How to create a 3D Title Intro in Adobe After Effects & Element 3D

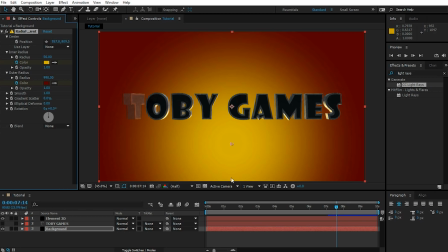(24:50)
Also, I think I do want to have this highlight kind of sink down like the sun is setting, so let's also enable keyframe for the position property. Let's move forward maybe to about 9 seconds, just after the text has disappeared.
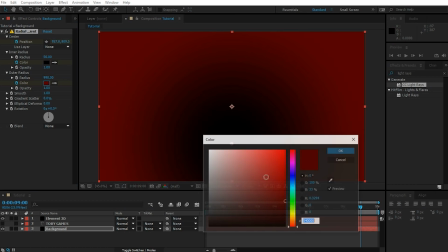(25:03)
And let's set the color for the inner radius to black, the color for the outer radius to black, and let's animate the position downwards.
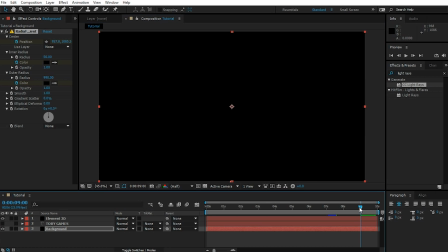(25:11)
So maybe just off screen. So what will happen is we kind of got a sunsetty effect.
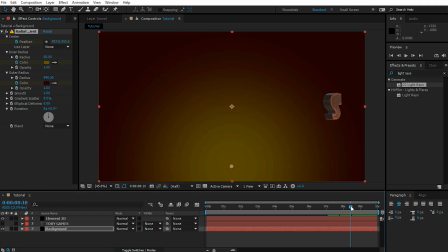(25:16)
So the highlight is moving downwards and everything is turning into black just as the text disappears.
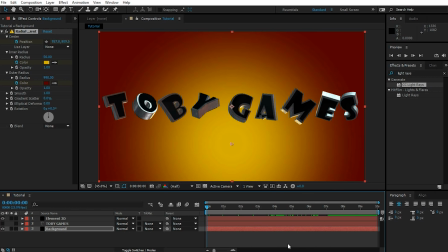(25:21)
Let's rewind and play the whole title back just so we get a feeling for what this looks like.
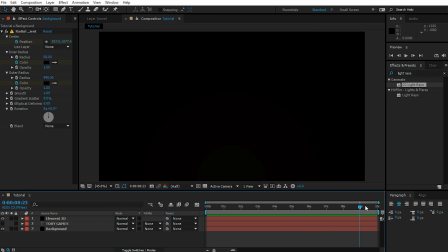(25:34)
Cool. I think this actually looks really good.
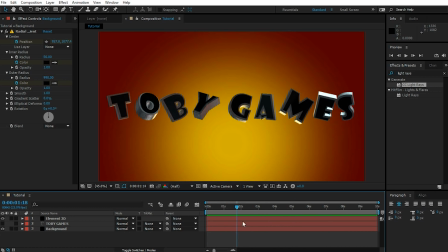(25:37)
Finally, the last thing we need to do to make this title epic and just a little bit more interesting is add some cameras into our scene. As with anything in life, it obviously pays to think this through before you start whacking cameras into your composition.
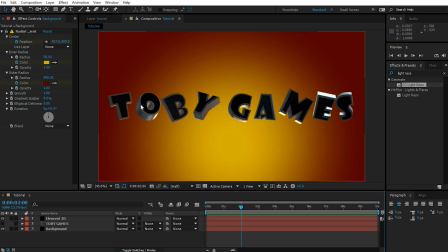(25:50)
I want to start out the title with 2 short macro shots that just show a single character animating, so the viewers don't get to see the full title yet. It'll create a little bit of mystery and just make it seem a little bit more dramatic. Then I want to have a longer shot of the camera swinging around, the full title gets revealed in the center of the screen.
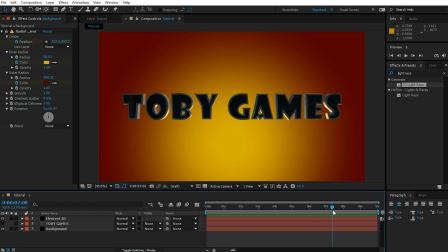(26:08)
Then we're going to have that cool light sweep effect, and then the title is going to fade out.
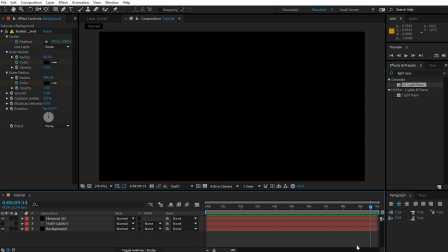(26:13)
I actually find it much easier to start with the final camera for the title, so let's create a new camera.
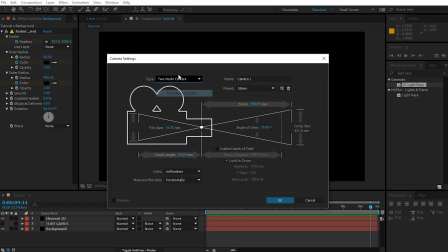(26:19)
I'm actually going to make this a 2-node camera because I know I want to look at the title. Let's call this one Final Camera.
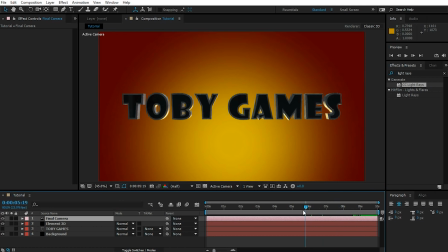(26:25)
Hit OK. Let's rewind to 6 seconds because this is where we want the camera to be in its final position. Reveal the position property on the camera and enable keyframes. Then scrub back further to 4 seconds, which is where we want the camera movement to start.
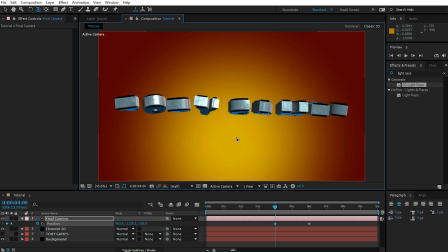(26:39)
And let's use the Unified Camera tool to move the camera up and above the text so it's looking down.
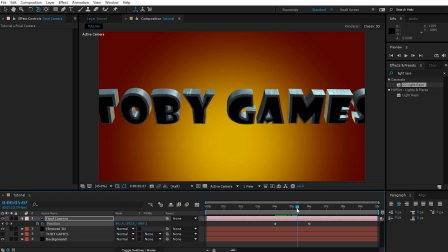(26:45)
So during this last camera movement, the camera kind of comes swinging around and the final text is going to be revealed.
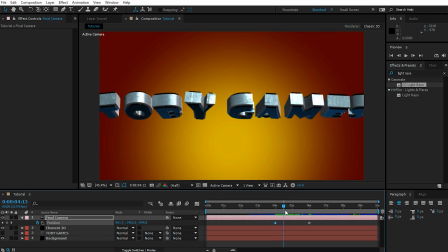(26:53)
Now, I don't like that the camera actually seems to be getting a bit too close to the text here as it swings around.
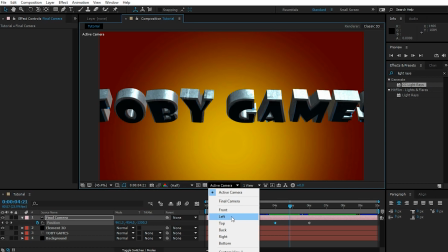(26:58)
And if we jump over to the left view, for example, and zoom out,
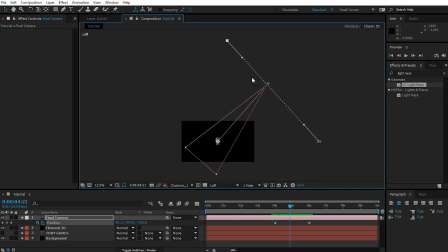(27:03)
you can see it's actually caused by the camera kind of moving on a straight line between these 2 keyframes. You can see right here in the middle, the camera is getting way too close to the text. So what we can do is we can use the Bezier handles on the start and the end of the motion path for the camera and adjust them to kind of have the camera swing around a little bit more naturally.
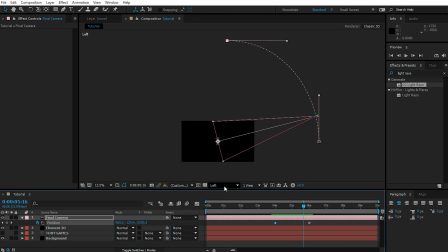(27:22)
Yep, I think this looks better. Let's return to the active camera, zoom in and see what this looks like.
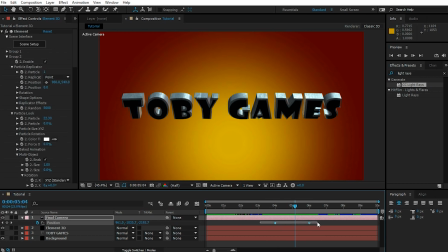(27:29)
Cool, that looks a lot better. I'm also going to select the 2 keyframes, hit F9 to turn them into Bezier, just so the animation is a little bit smoother. Now, active camera means it will always use the active camera in your composition, but you can have multiple cameras in your composition.
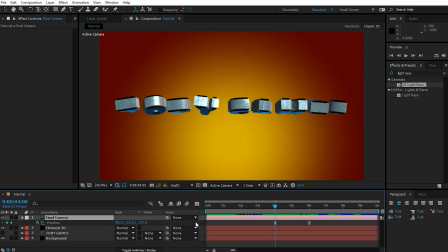(27:46)
So let's go to 4 seconds and let's trim this layer down to only start at 4 seconds. You can actually hold down Alt and hit left square bracket and it'll trim down the layer nicely up until that point. And we're going to create 2 other cameras for 0 to 2 seconds and 2 to 4 seconds.
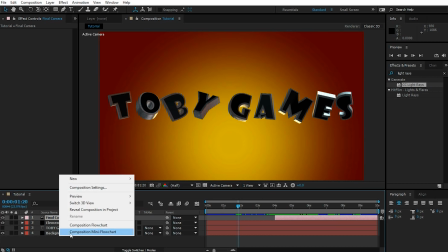(28:03)
So let's collapse this. Let's create a new camera.
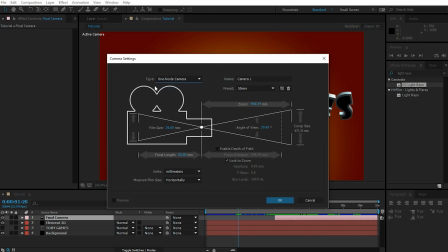(28:07)
This one, I'm actually going to make a 1-node camera because I just want this to kind of be a really close-up macro shot, and I find the 1-node camera a little bit easier to control. So let's call this macro 1, hit OK.
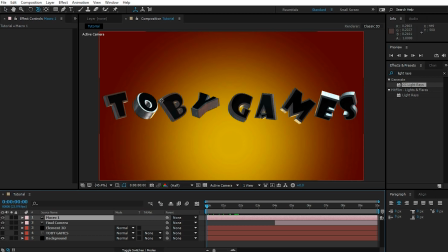(28:20)
Go back to the beginning of the composition and let's use the camera tool to position the camera really close up to one of the letters.
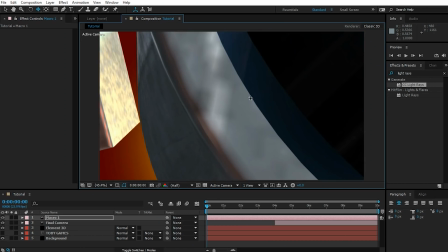(28:26)
For example, let's zoom the camera in all the way on this O. Cool,
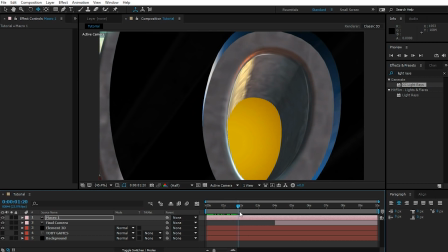(28:31)
I kind of like this move and it's really close to the object, so you kind of it's hard to tell what this is going to spell.
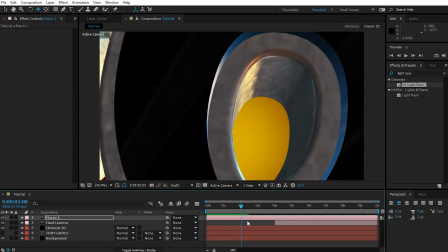(28:37)
And it's going to keep a little bit of mystery. Let's go to 2 seconds and trim down this layer.
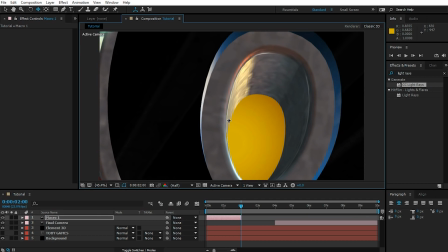(28:42)
Maybe I'll move the camera just a little bit more. Yep, that looks nice.
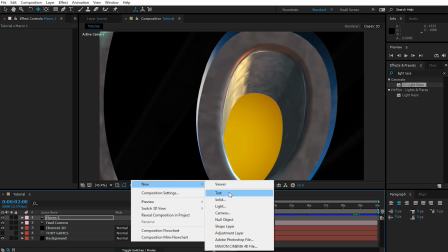(28:47)
And at 2 seconds, let's create yet another camera. Going to call this one Macro 2.
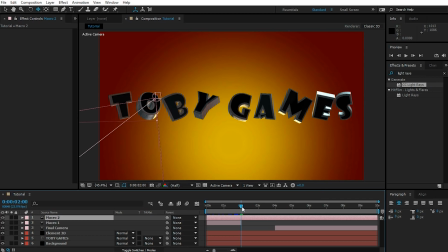(28:53)
Hit OK. And again, let's trim this down. Alt square bracket on the left side.
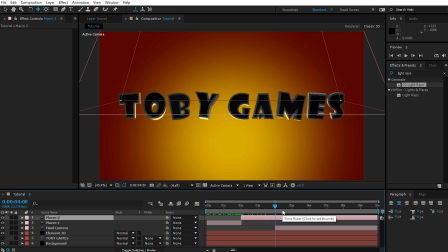(28:58)
Go to 4 seconds and Alt and right square bracket to trim down the end of this layer. This one again is going to be a macro shot, but I want the camera to be on the right side of the S, looking up and above all of the letters, so the viewer still can't tell what the title actually spells.
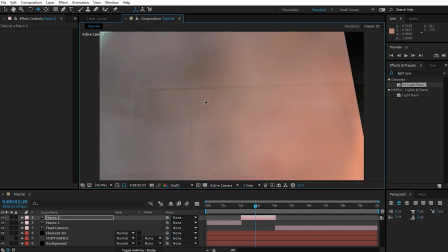(29:15)
So let's move the camera forward and into position on the right side of the S. And I think I also want to animate this camera a little bit,
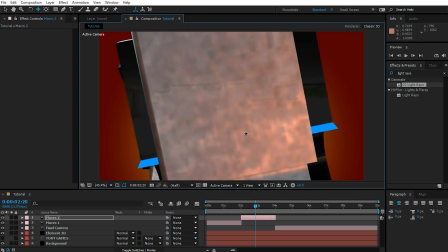(29:22)
just so it kind of swings up to look over the title.
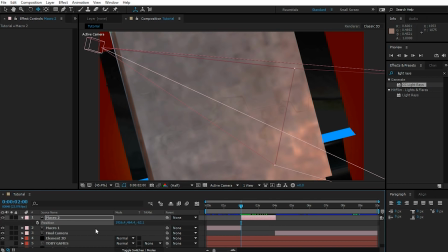(29:26)
Let's go to the 2-second marker, hit P and R to reveal the position and the orientation on the camera layer.
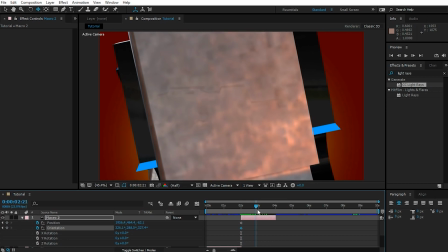(29:33)
Add some keyframes. Let's go forward to 4 seconds and let's move the camera up so it looks above the S.
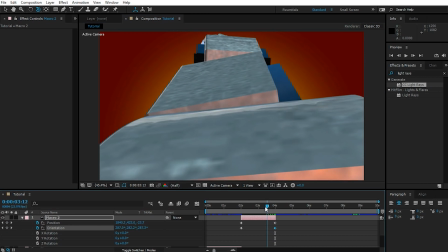(29:40)
Let's also move the camera forward a little bit and reposition it nicely so it kind of comes up and over the text just as all of the characters are coming together.
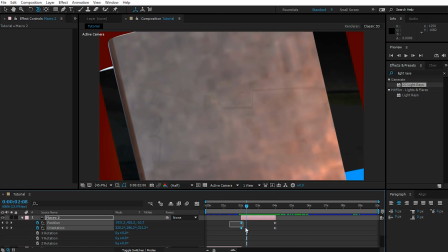(29:49)
And yes, let's select these keyframes and hit F9 on our keyboard to enable Bezier interpolation mode.
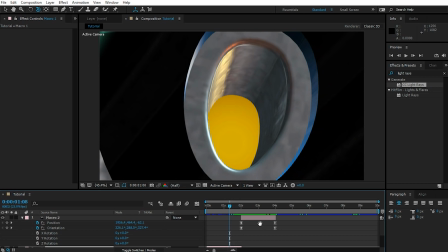(29:55)
Now, one thing that is going to happen though with these keyframes using Bezier interpolation is that the camera is going to be stationary at first,
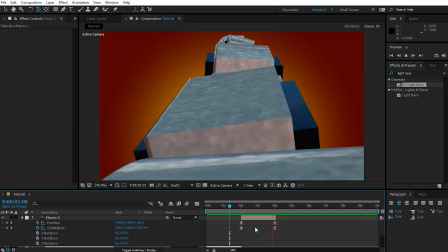(30:02)
slowly speed up and come to a complete halt towards the end. As we're cutting between these shots, this is probably not what we want, so I'm actually going to drag these keyframes at the beginning of the camera animation for the second macro shot forward a little bit and move the final keyframes further back so that we're kind of catching the camera in the middle
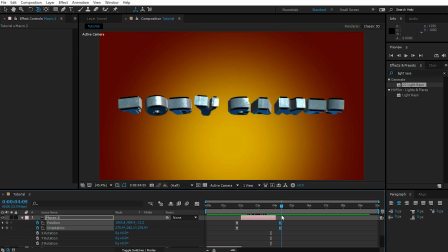(30:21)
of the movement. It'll just make the shot look a whole lot more dynamic. Finally, let's also go to our final camera. I'm actually going to drag that to the top just so they're a bit more nicely ordered. Hit U on the keyboard and we have exactly the same problem here. The camera starts out not moving at all, so let's drag this forward a little bit.
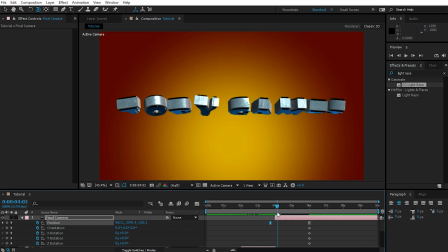(30:39)
So again, we're kind of catching the camera as it's already moving and the transition will just look a little bit more natural.
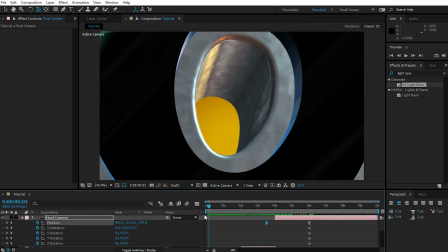(30:46)
Let's go back to 0 and let's play this back.
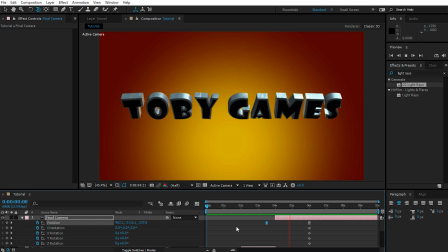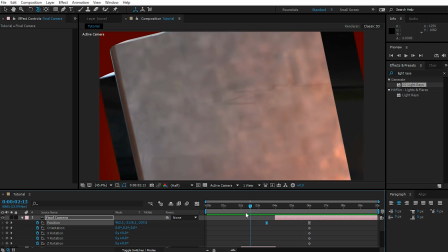(30:57)
Cool, I think this title is coming along pretty nicely. Now, there are two things that I do really want to fix. For one, these textures look really low res, really clunky, and now that we're getting close to the final title, let's jump back into Element 3D.
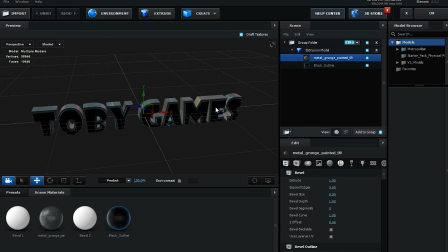(31:13)
And it's this metal grunge painted that does kind of look rather low res if you get close.
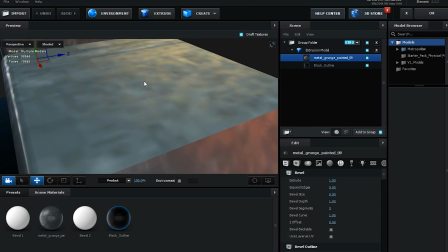(31:18)
As you can see, close up, it really kind of looks ugly and blocky.
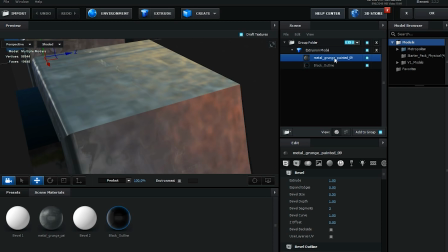(31:22)
So what I am going to do is I'm going to select my metal grunge paint material and come down into the texture section. And let's click on the diffuse texture.
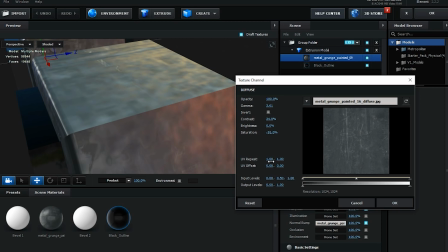(31:31)
Right now, the UV repeat option is set to 1, which means the texture repeats one time across the entire 3D model.
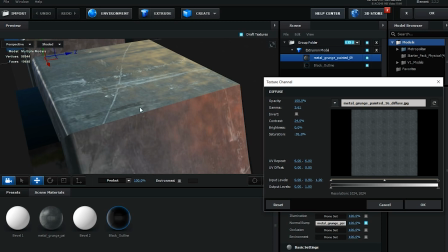(31:39)
So let's jack this up to maybe 6 in U and V coordinate, and suddenly you're going to have much more detail in the resolution.
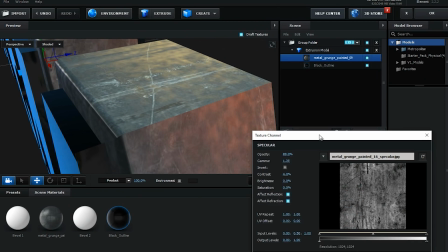(31:47)
Obviously, you're going to have to repeat the process for the specular one as well, so they all line up nicely.
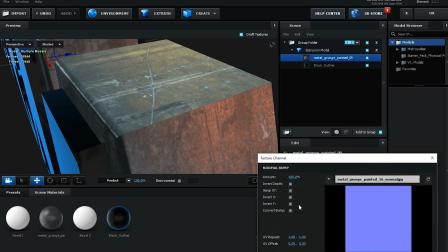(31:52)
So let's jack up the specular one as well, and the bump mapping as well. So U and V repeat set to 6.
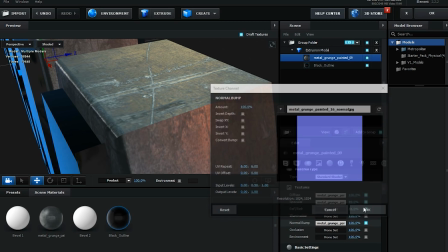(32:00)
Obviously adjust this however, it makes it look good on your model. And that's it. Let's exit out the Element 3D editor.
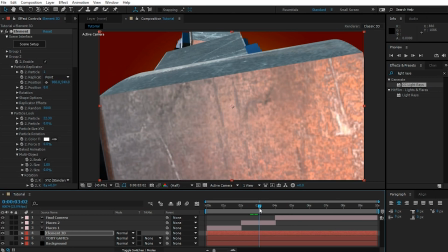(32:07)
And there you go. Doesn't that look a ton better already?
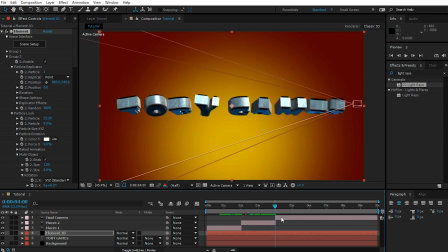(32:10)
One thing that you will definitely notice missing, especially if you've ever done any macro photography, is a very shallow depth of field.
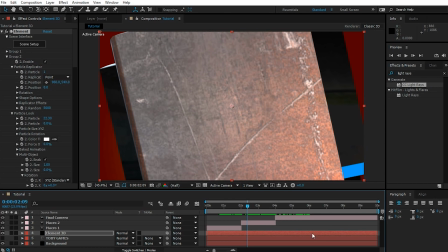(32:18)
Fortunately, that is really easy to enable on our cameras.
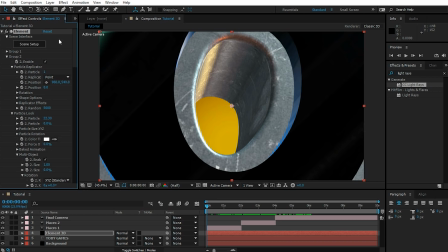(32:21)
However, before I do that, I actually want to come into Element 3D one more time, go all the way down to the render settings, expand the render settings, and enable ambient occlusion. Now, have a look at this shot, and as I enable ambient occlusion, what it'll do,
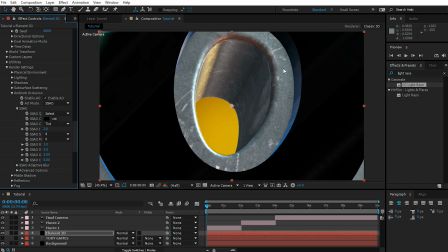(32:38)
it'll basically just add a little bit of shadow into the nooks and crannies of your model, and it'll just make them look a little bit more refined, a little bit more realistic. That's enough about ambient occlusion. Let's get to setting up a really nice shallow depth of field.
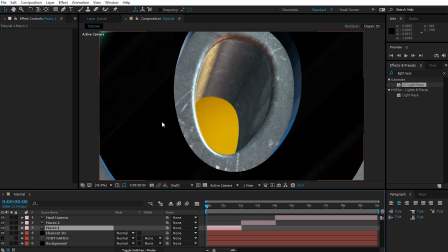(32:52)
Let's select the first macro camera, the one that's seeing this shot right now, and press AA on your keyboard. This will reveal the camera options, and in here you will find a depth of field setting. Let's turn this on. Bam! And everything is nice and blurry.